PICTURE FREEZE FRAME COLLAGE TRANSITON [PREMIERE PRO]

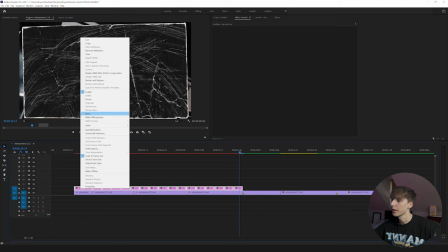[3:32]
What I'm going to go ahead and do is go ahead and highlight all of them then go to nest then you can name this whatever I'm name this papers and
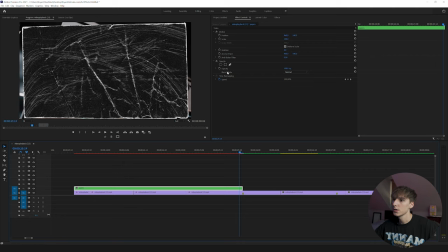[3:38]
then let's go ahead and click on that nested sequence go to the blending mode and turn that to screen and then you're instantly
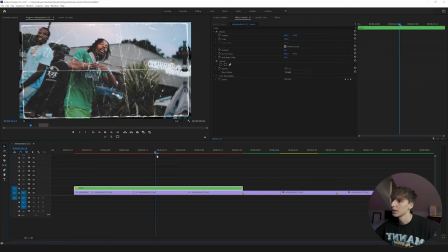[3:45]
going to be able to see the clips playing behind it with the paper texture on it and then all i'm going to do is just
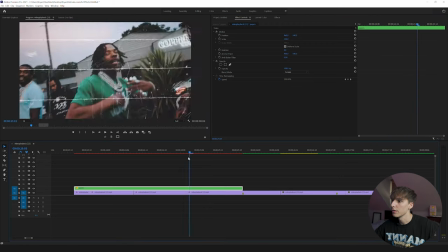[3:50]
scale it up a little bit so it completely fills out the video clip where you can't see the edges and then once we render that out you can
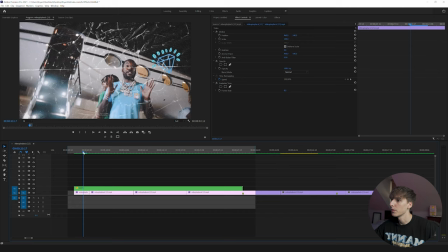[3:56]
see if you did it properly the photo or the paper ripping should match when the clips change as you can see here this is vertical here the paper texture is vertical and then as soon as that clip changes to the next one there is a horizontal so it's going with the flow of
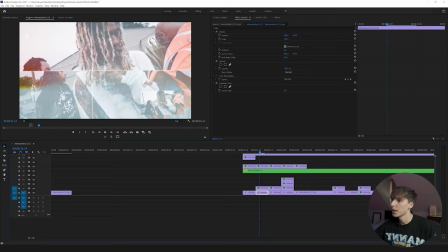[4:13]
the video. Next I'm going to touch on a technique where I have this paper kind of you can see this frame is growing it just gives a little animation to the video and I think it just makes it look overall a little bit better and it looks like the paper is stacking a little bit
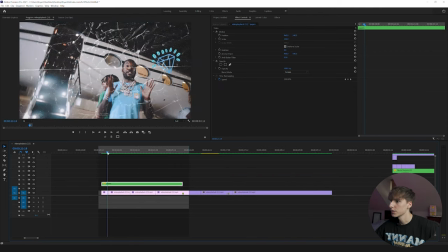[4:25]
more. So let's go over out and do that it's super simple and let's get into it. So let's go ahead and find a frame where we want it to happen, maybe this frame right here.
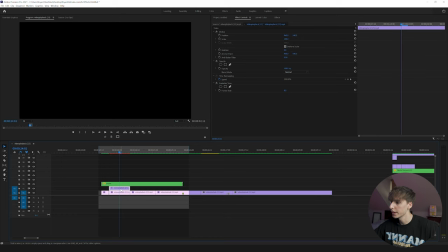[4:32]
So what you would do is you would just hold alt on your keyboard and drag it up and then let's go ahead and cut it so it
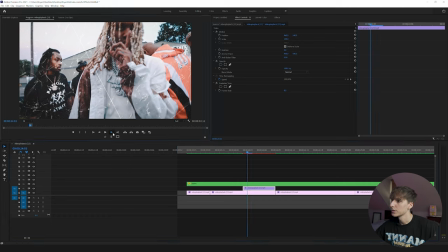[4:39]
starts right at that first frame and then go one two three and that's where it should end so then I'm going to cut it there. Now you can see you just have the same clip playing over itself and then all you have to do is go to this opacity area right here and click on the pen tool and then just kind of match a line
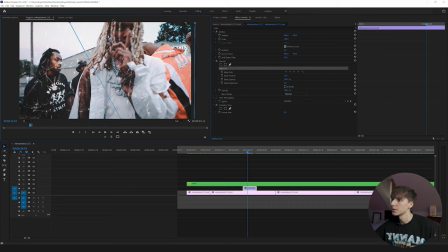[4:56]
that's folded in the paper and then just mask out wherever you want it to take place at. There we are and then I'm going to turn the feather down to zero that way it has a harsh edge and then all you have to do is keyframe the scale. What I like to do is go like right at the beginning keyframe it and then go one frame forward so it kind of like pops and it's not a smooth
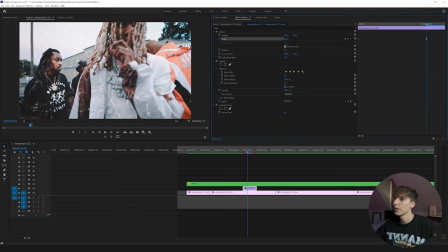[5:14]
scale but it's more so like it popping out and then you can do anywhere from like 105 to 110. I mean you can go as crazy as you want but that's personally just what I think looks best and then you can see it pops out and if you're looking here it might actually go over the line so all you have to do is also just keyframe the position at the beginning and
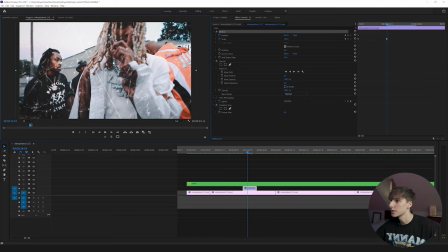[5:34]
then go that one frame to the right and then move that position to wherever lines up the best for your case.
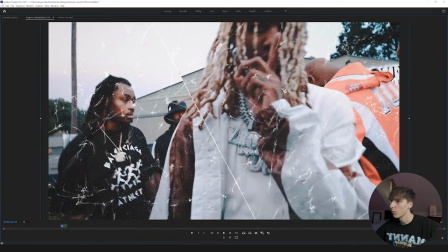[5:40]
It doesn't matter if the lines in the video aren't lined up but just make sure that that white line has nothing showing behind it and then
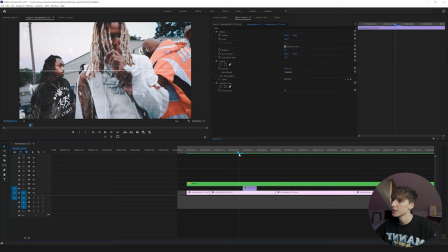[5:48]
if we go ahead and render that out it's nothing crazy but you can see it just adds a little bit extra of an element to your video
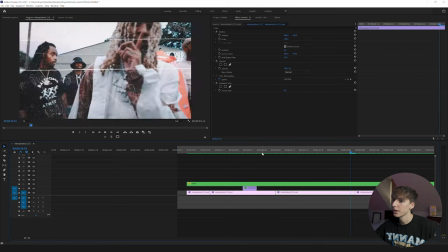[5:56]
and I think it helps it pop out.
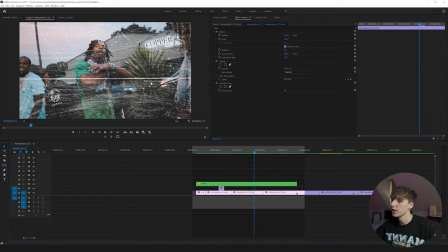[5:58]
So you can go ahead and do that for any of these ones with the line and it really does add a different dynamic to your video and for the sake of tutorial I'm not going to go ahead and do it throughout.
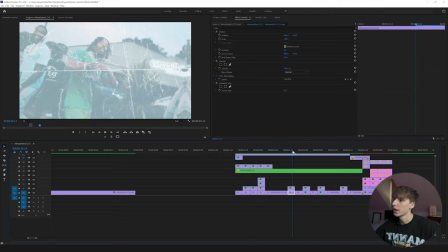[6:06]
As you can see here in the example that I played earlier I have it go a handful of times throughout the video you can see right here
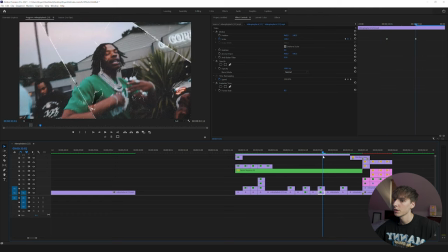[6:12]
pops out also pops out over here you can see the background moving the right hand side here I just did it a bunch of times throughout
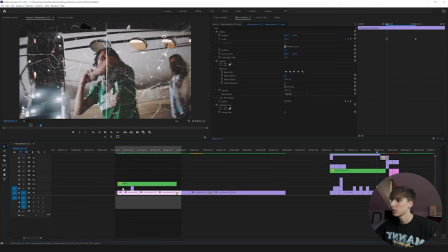[6:19]
to kind of add a little bit extra dynamic but for the sake of tutorial we're going to go ahead and keep it at just this one because it is the
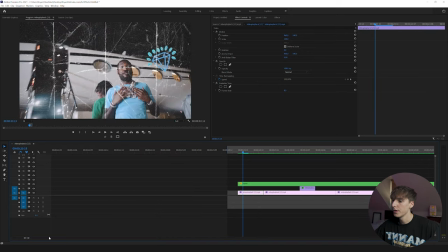[6:25]
same concept for all of these different frames and then another technique that I did to kind of make it stand out and they did in the actual music video itself is just go ahead and duplicate that video clip again kind of how we did last time you can hold alt and drag up and
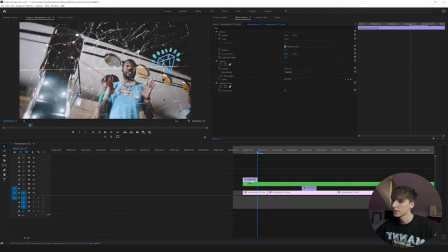[6:37]
then let's go three frames forward to kind of match that posterize and then let's go ahead and scale it down to something
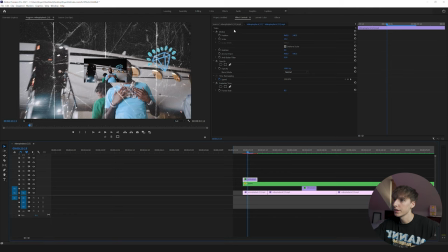[6:44]
like 25 now we can see we have this video clip if you drag it above the papers layer you will now have a video clip without any paper texture and you can have it line up if you dip if you duplicate it again and then change y position here you can see we kind of have it
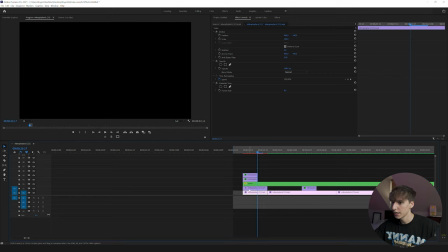[6:59]
lined up like this and you can do a bunch of different things and techniques when you're doing this you can have a move around let's go ahead and do the
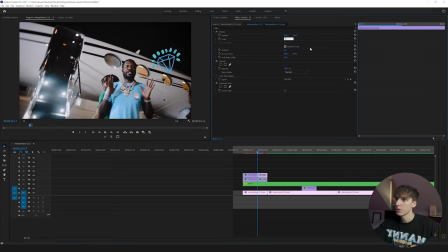[7:05]
same exact thing again bring it to 25 and bring it to 25 and then I just like to copy the motion from
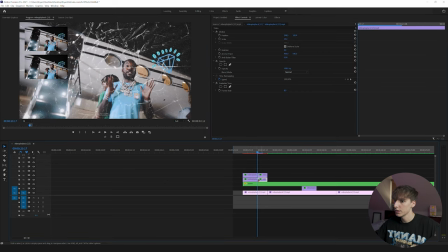[7:14]
that one to this one and from this one over here to that one so if you just click on the clip before now they're in the exact same spot and you can kind of reference that to move it down or whatever you want so now I'm just changing just the Y position so it's still in the same from
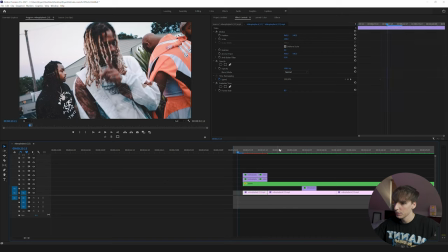[7:28]
the clip before but it's just down lower now if you render that out you can see it kind of moves down and in the example